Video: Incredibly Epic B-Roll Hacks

So what you can do is shoot in 30 fps and then slow it down to 80 percent 80 percent of 30 fps is not necessarily slow motion
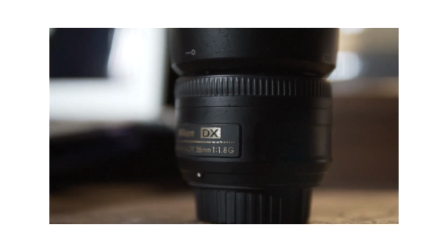but it will definitely smoothen your video up moreover when you reduce the speed to 80 percent the footage looks way more cinematic than when it was
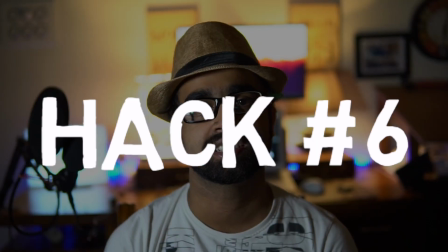in 30 fps so that is the fifth hack the sixth hack is called rack focus effort i've already made a video on that for this effect you can check the link down below or in the card above so that is the rack focus effect that focus of it is very simple but you can do it in camera as well and it will save you some time in post processing so what you can do is take the camera to manual focus
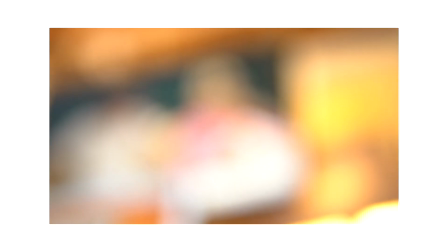and focus on your object and then move behind in such a way that it will automatically defocus because it is in manual focus and then
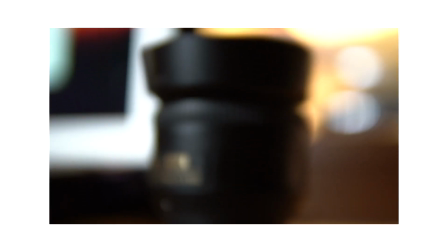what you can do is in post processing just reverse the clip reversing the clip will automatically show from defocused area to focused area and if you speed
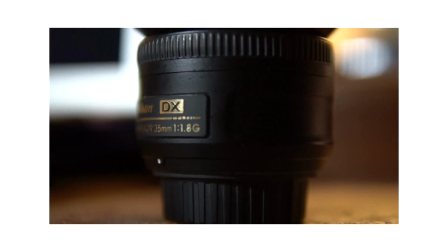the defocused area then the footage will look way more cinematic and it will look really really good the last hack is the rotating hack we all know how difficult it is to rotate our cameras to give a proper kind of effect and when you use a gimbal it is much more simpler but
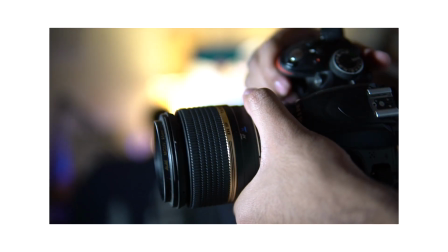when you don't have a gimbal this is what you should do just hold your camera with your left hand or right hand whichever hand you shoot
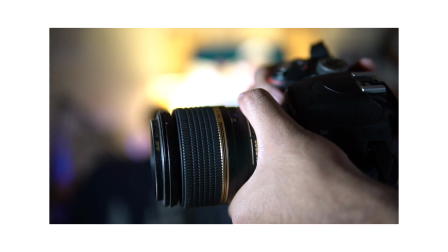in and then hold your lens in such a position where the surface is very smooth and it is not touched in the focus ring and then hold in that particular region and keeping your hand very very firm tilt your camera so that you get a rotating effect and this will really really stop all the jitters from your footage and also smooth enough some of the footage and alone is what stabilisation in Premiere Pro and normal stabilisation software in Final Crypt Pro, it will definitely get the job done and you will get a proper seamless rotating effort for your videos. So that is video management for today's video. Thank you so much for watching guys, hope you have liked the video. If you are someone who is interested in cinematography, photography and filmmaking then join my channel it's the right, right type thing for you to do. So come let's join our hands and expand our family as much as we can. And do let me know in the comment section down below about what you are creating today. Peace.